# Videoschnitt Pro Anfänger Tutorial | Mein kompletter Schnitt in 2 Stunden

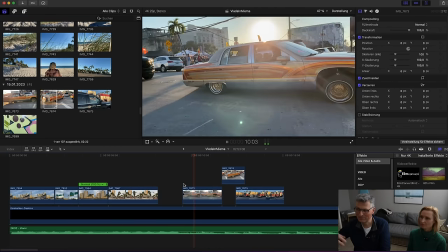Das passt eigentlich ganz gut mit diesem, und da würde ich so ein Wackelgeräusch noch reinbauen, ne?
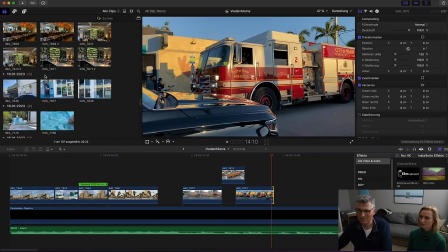So, ne? Mhm. Da sieht man so ein bisschen die Autos und jetzt würde ich, glaube ich, langsam so zum Abendleben schon hingehen.
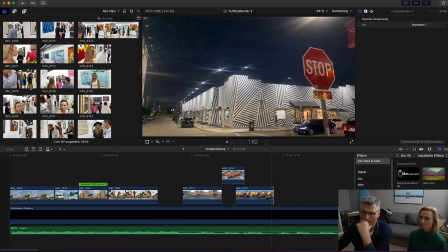Ich habe gesehen, wir müssen dich ja jetzt erstmal reinbringen. Ich habe irgendwo einen Clip gesehen, da läufst du, glaube ich, da entlang, genau.
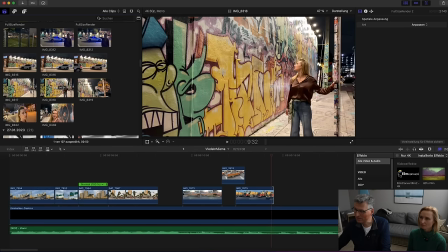Und da interagierst du so ein bisschen mit der Säule da. Gucken wir mal, wo kommst du denn her? Den Clip gucke ich mir mal an. Du stehst da. Guckst so ein bisschen ehrfürchtig in Miami rum, siehst so ein bisschen verloren aus, hältst dich an der Säule fest.
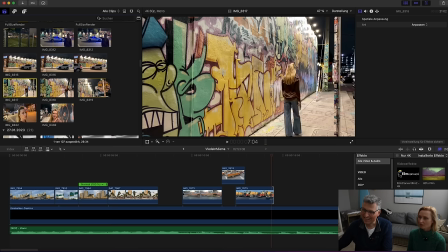Okay. Ja, das ist so viel gemalt, ja. Dass man überlegt, wo beginnt man. Ja, genau, ne? So ein bisschen überfordert noch. So, da läufst du her. Das wäre, glaube ich, guck mal, das heißt, du kommst in Miami an und bist vielleicht erstmal überwältigt von allem.
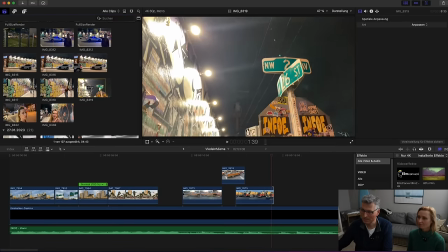Das finde ich ganz gut. Das stimmt auch, ja. Ja, ne? Das finde ich, konnte man da ganz gut sehen. Vielleicht ist das ja sogar der, guck mal, das ist doch ein schöner Shot.
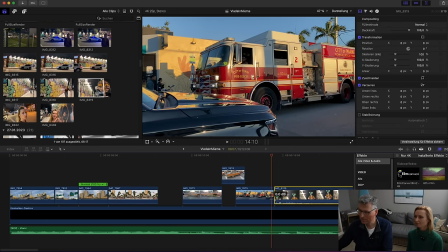Gucken wir mal nur, wie würde der denn hier nachwirken? Ist das zu hart?
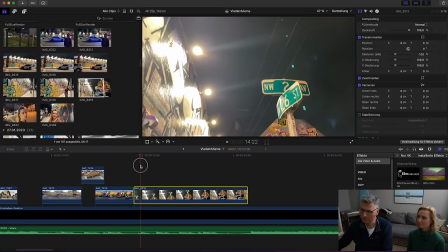Da würde ich auf jeden Fall dann einen schnelleren Move machen. Vielleicht, dass man so zack bis nach dahin schnell macht.
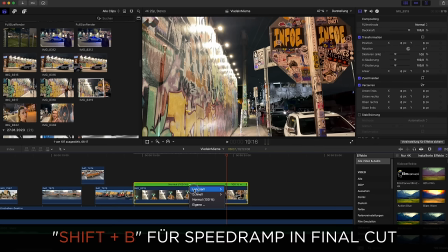Dann mache ich eine Speedramp. Ich lasse diesen Teil hier schnell machen, zum Beispiel mit doppelter Geschwindigkeit.
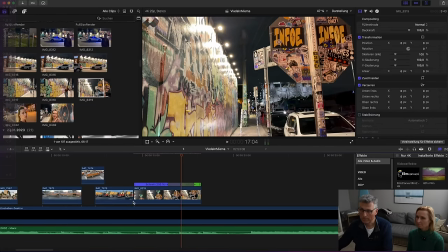Ne, das ist zu langsam. Machen wir mal die vierfache Geschwindigkeit.
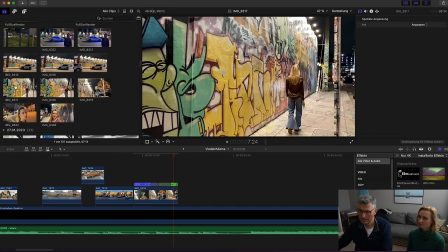Ja, und jetzt wäre wieder der Beat-Drop. Jetzt. Man könnte direkt jetzt das machen, wo du da an dem Pfeiler da stehst vielleicht.
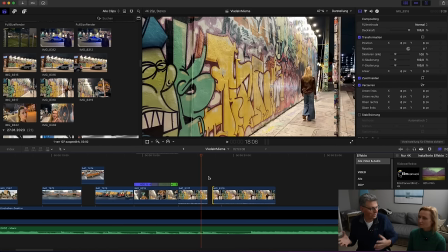Warte mal, mal gucken. Das ist ja jetzt das, ne, man, es ist ja nicht alles sofort immer richtig. Ne? Man versucht einfach erstmal durch Machen und Tun. Also ich finde, das ist ganz toll, dass man das sehen kann. Auch wie du sagst, okay, hier mache ich schnell und wenn man dann auch genau sieht,
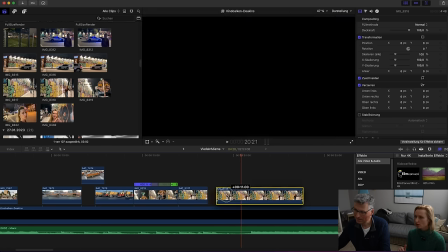was drückst du da dabei, wo gehst du schneller, das ist ganz wichtig für Anfänger, finde ich.
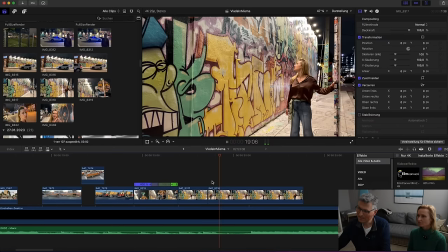Das finde ich ganz gut, guck mal hier, da gehst du da hinten weg, ne? Eigentlich ganz witzig, du gehst weg und plötzlich stehst du wieder vorne.
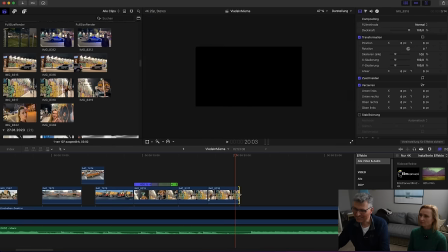Das ist gut. Finde ich gut, ne? So, und jetzt brauche ich noch ein bisschen Nachtleben, bevor die Moderation da hinten losgeht, weil, ne?
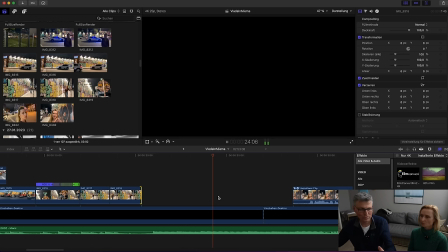Ne? Das ist noch so ein bisschen was, so das Verträumte, lost noch ein bisschen, bevor es dann losgeht. Ne?
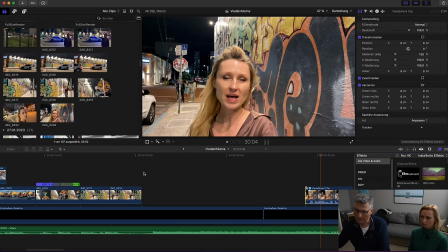Die Frage ist, ob das zu spät ist. Ich überlege gerade, ob wir diese Sequenz vielleicht weglöschen.
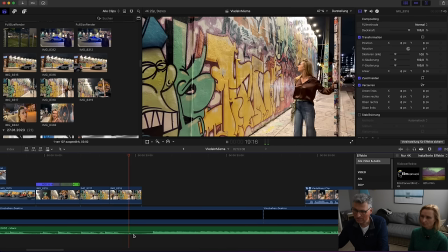Weil eigentlich finde ich, muss jetzt schon was kommen, ne? Ja. Hier ist ja auch... Dass man zu lange ist bei...
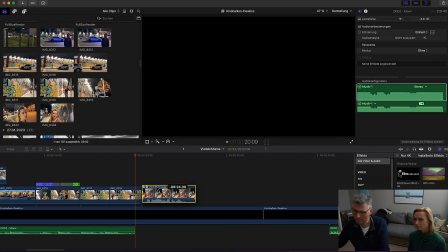Genau, dann machen wir es doch mal so. Ich ziehe das doch jetzt mal nach dahin.
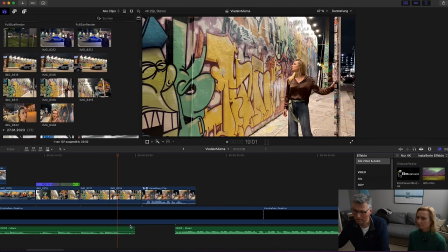Gucken wir noch mal, was passiert.
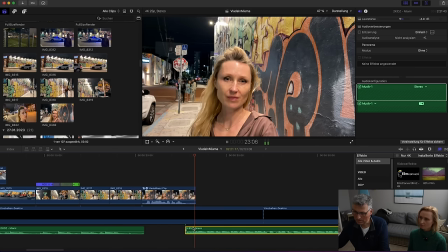Welcome Miami, welcome change.
Ja? Würde ich jetzt noch einen kleinen Soundteppich nachher drunter legen? Dann wieder weiter. Ne? Guck, du guckst.
Welcome Miami, welcome change.
Ne? Und jetzt geht's los. Ne? Mhm. Sonst ist es zu lange. Ne? Also ich finde das schon. Mhm. Gucken wir uns doch erstmal nur den Anfang an.
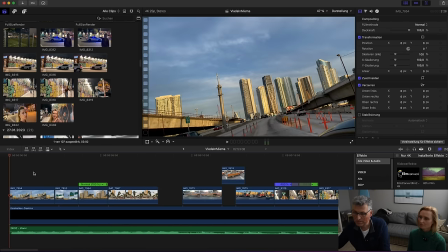Da vorne fehlt übrigens noch ein Element. Gucken wir.
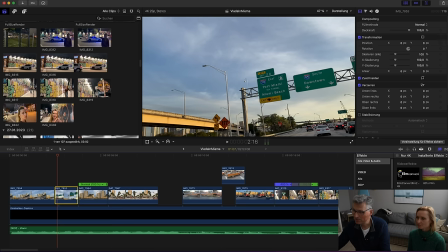Die Frage ist, ob man das in voller Geschwindigkeit laufen lässt oder ob ich jetzt hier sage, automatische Geschwindigkeit.
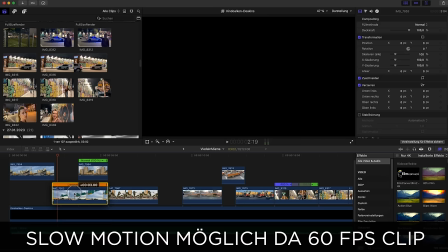Habe ich ja einen längeren Clip, um einfach wirken zu lassen, dass wir in Miami sind.
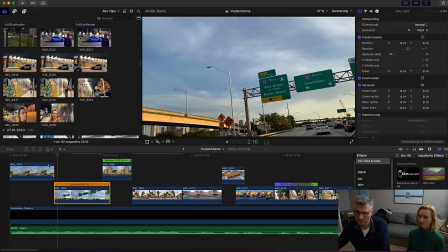Weißt du, dann würde ich schiebe das mal hier hinten hin. Guck mal, was jetzt ist. Ne?
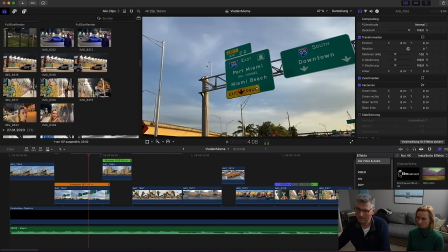Dann siehst du halt das Miami besser.
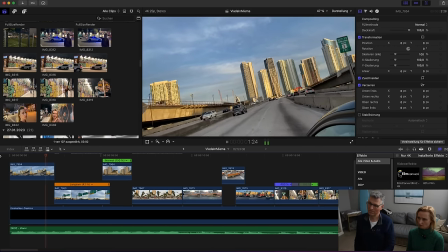Mhm. Ob das, oder ist das warte zu langsam? Und vorher? Wie war das vorher?
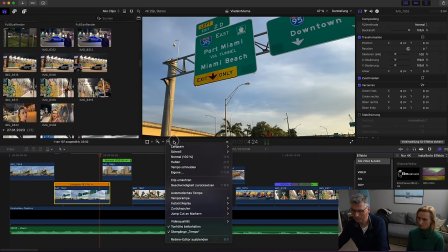Ja, warte. Vorher war es so.
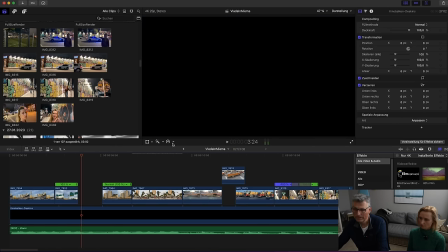Okay, das ist ein bisschen schneller. Du, ich glaube, das kann man jetzt nicht sagen. Das muss noch mal in Gesamt sehen. Ja.